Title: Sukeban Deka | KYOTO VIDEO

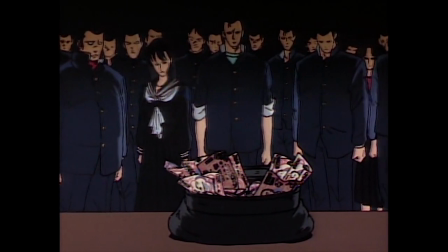8:53 Now, one of the things that really stuck out at me when I first watched the OVA was how it's the most 70s looking anime ever made in the 90s.
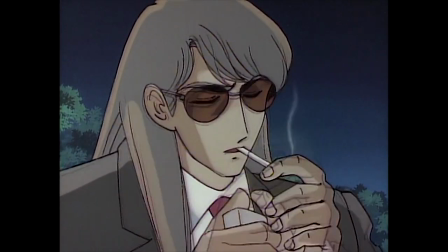9:02 Rather than update the character designs to fit the then popular trends,
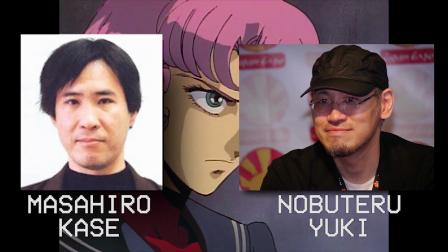9:05 character designers Masahiro Kase and Nobuteru Yuki opted to instead make the characters stay true to their manga counterparts.
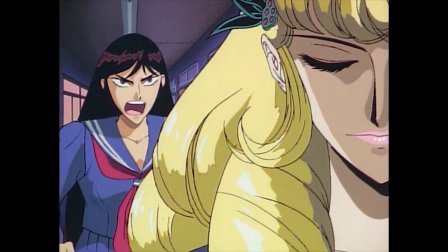9:13 And this is the right call because Wada himself played with the house style of 70s shoujo manga to his advantage,
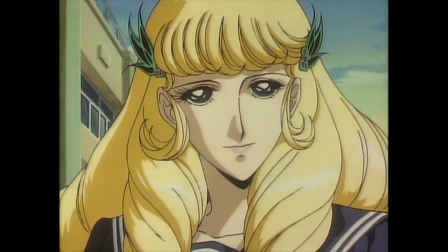9:19 such as giving the antagonist Remy a look that conjures up the ideal shoujo heroine with her regal angelic hair and her dewy,
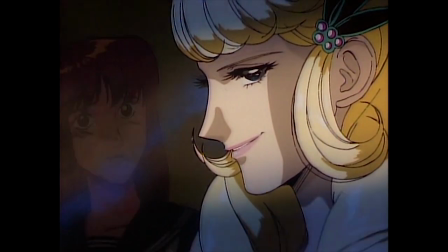9:26 sparkling eyes. It's good ironic character design considering she is one of the evilest villains in manga.
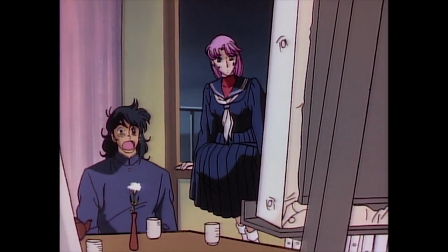9:32 But the 70s-ness of Sukeban Deka does not just extend to the character designs.
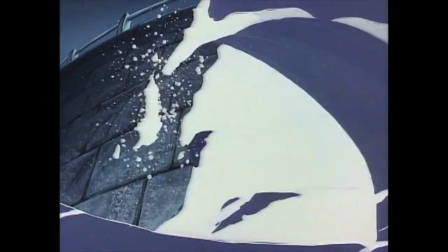9:37 The direction of the anime imitates the famous shoujo anime of the past, specifically the ones done by Osamu Dezaki.
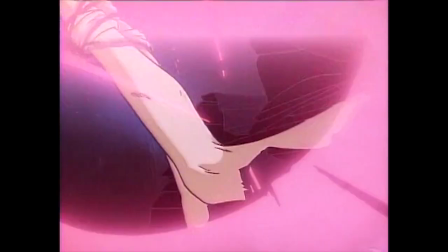9:44 It's a wonder that Dezaki was nowhere near this project because it's a near flawless replication of his trademark directing style.
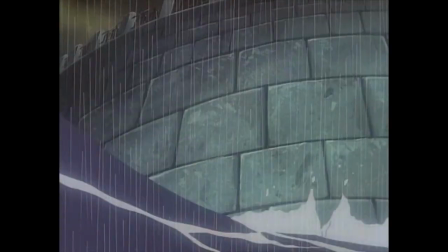9:51 Not only do you have dramatic camera angles or hard-hitting scenes punctuated by a gorgeously painted shot,
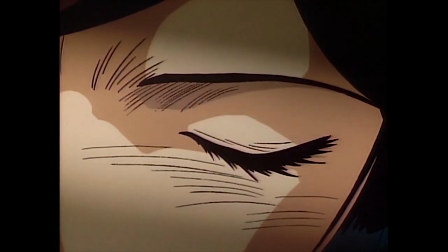9:57 but you also have the classical use of intellectual montage.
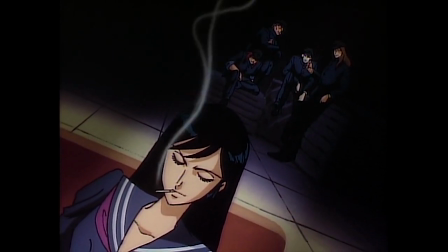10:01 Whenever we have a scene of one of the Mizuchi sisters plotting, that scene ends with a cut to a hissing viper, really hammering their snake motif home.
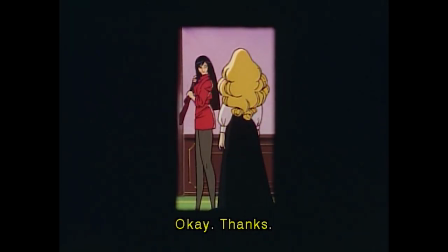10:11 いいこと。よく狙って撃つのよ。できるだけ近づいてね。
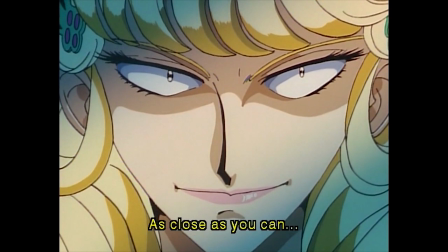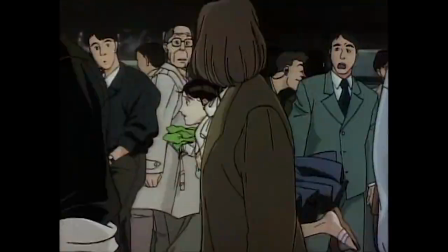10:19 This is to say nothing of the animation. Despite being a middle-of-the-road title in terms of budget, the animation can be downright exceptional in some places,
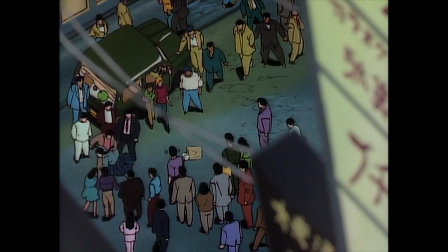10:27 specifically any scenes done by animation prodigy and future production IG mainstay Hiroyuki Okiura.
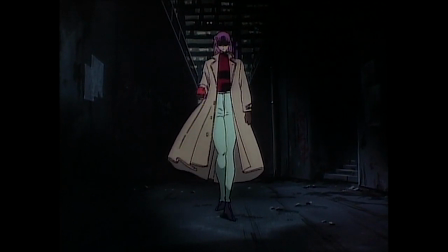10:33 His scenes have a level of smooth realism that makes this OVA look downright cinematic.
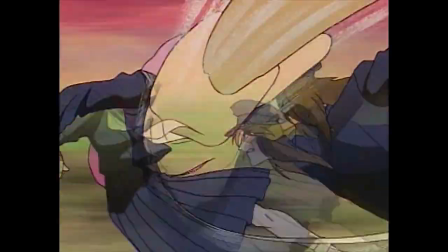10:38 And of course, being an action-heavy title, there are the fight scenes. These scenes are great examples of how to make exciting fight scenes on a tight budget.
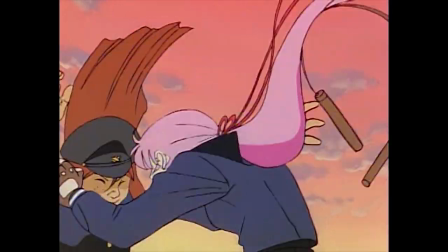10:47 The choreography employs a lot of squash and stretch to make the action feel dynamic,
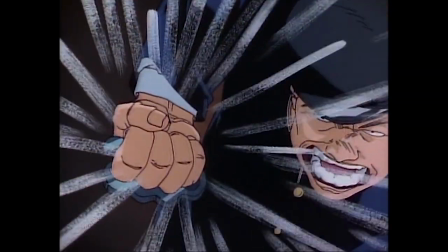10:52 but whenever the anime has to resort to still frames in these scenes, they are there to punctuate the rhythm of the fight,
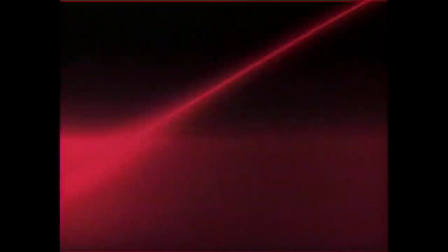10:58 cutting rapidly to make each punch feel harder and to keep the scene's tempo.
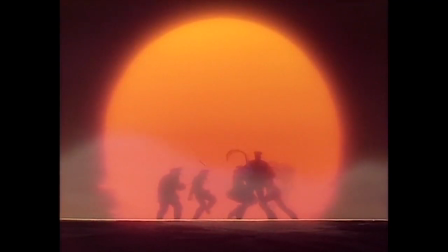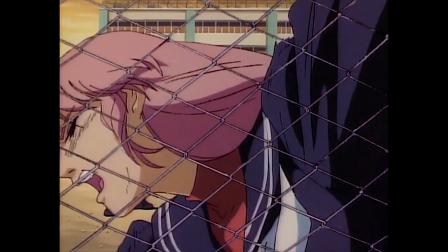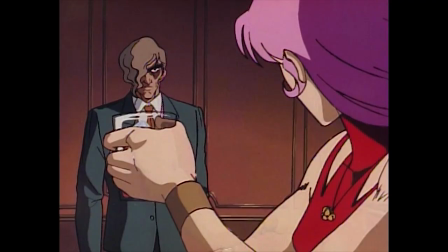11:16 As I stated before, the Sukeban Deka OVA is a compressed adaptation of the manga's most well-known arc.
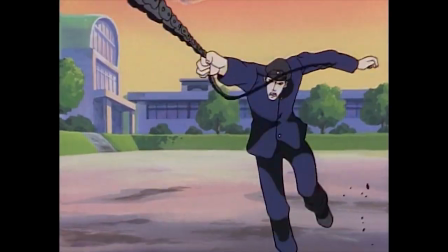11:22 As such, there was obviously going to be a lot of changes from the page to the screen.
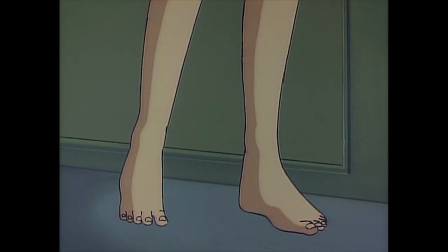11:26 One change is the fact that by being restricted to 2 50-minute episodes, a lot of the fat of the manga gets to be trimmed.
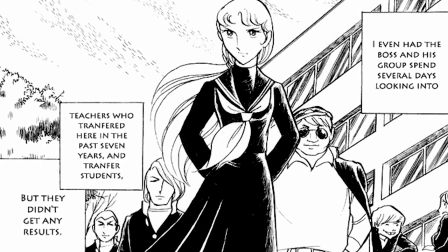11:33 For one thing, the anime skips the lengthy first arc where we see Saki first becoming Sukeban Deka.
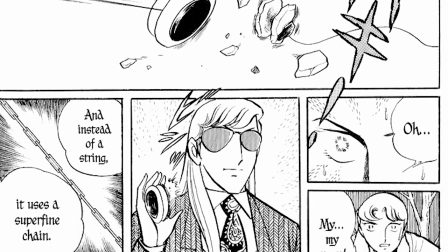11:38 While that arc does establish a lot of the stakes and general background of the manga,
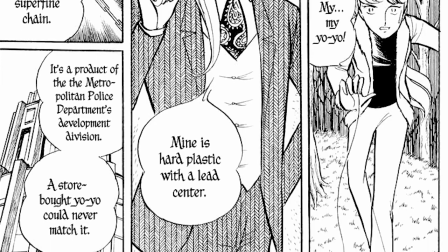11:42 you don't really need to devote an entire episode where Saki escapes from reform school, disguises herself as a transfer student,
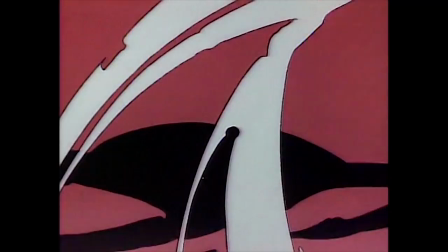11:49 and solves an embezzlement case to establish why Saki is so badass. All you need is a RoboCop-style entrance where Saki saves her friend Junko from some would-be rapists.
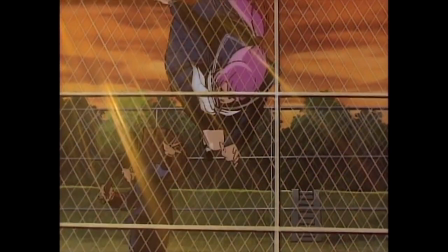11:58 Such a pity she didn't yo-yo one of their balls off. This leads into another change where the OVA is a lot more action-focused than the manga,
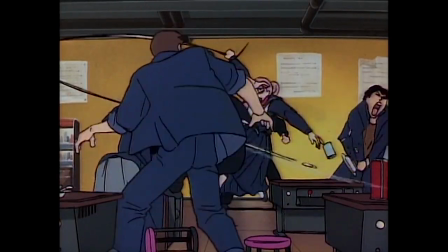12:06 but at the expense of focusing more on the Sukeban over the Deka. For a Sukeban detective, Saki does very little investigating in this anime.
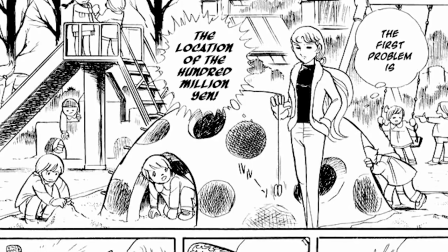12:15 In the manga, we see her utilizing her wits more than we see her utilizing her fists.
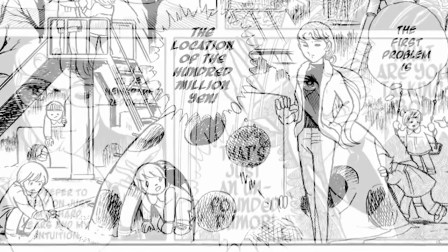12:19 She does things like gather clues, examine evidence, and do undercover work to coax information out of suspects.
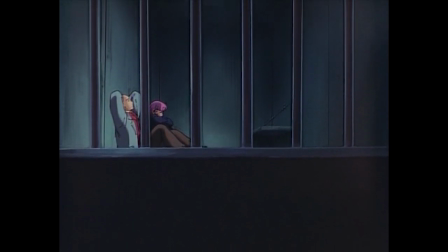12:25 Here, it seems like the only real detective work she does is allowing herself to stay in
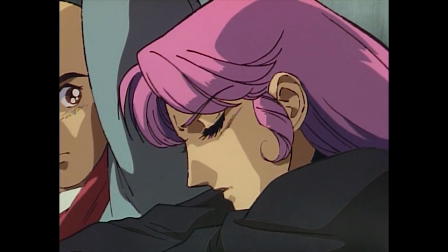12:30 jail just so she can observe what kind of moves the Mizuchi sisters make in her absence.
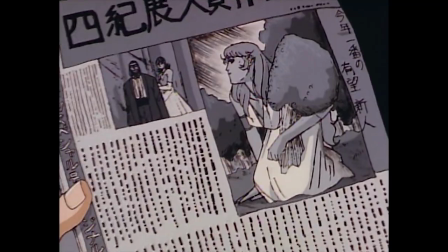12:34 Which admittedly does work, but those same movements will have some contrived consequences against Saki that we'll have to get into later.
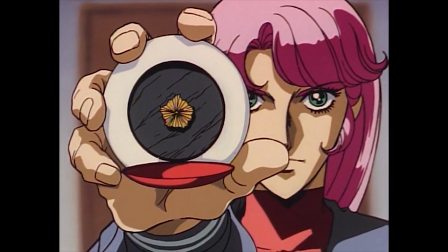12:41 As for the characters, it's a mixed bag on how they are portrayed. Saki is still relatively the same, hardened streetwise badass with a hidden caring center.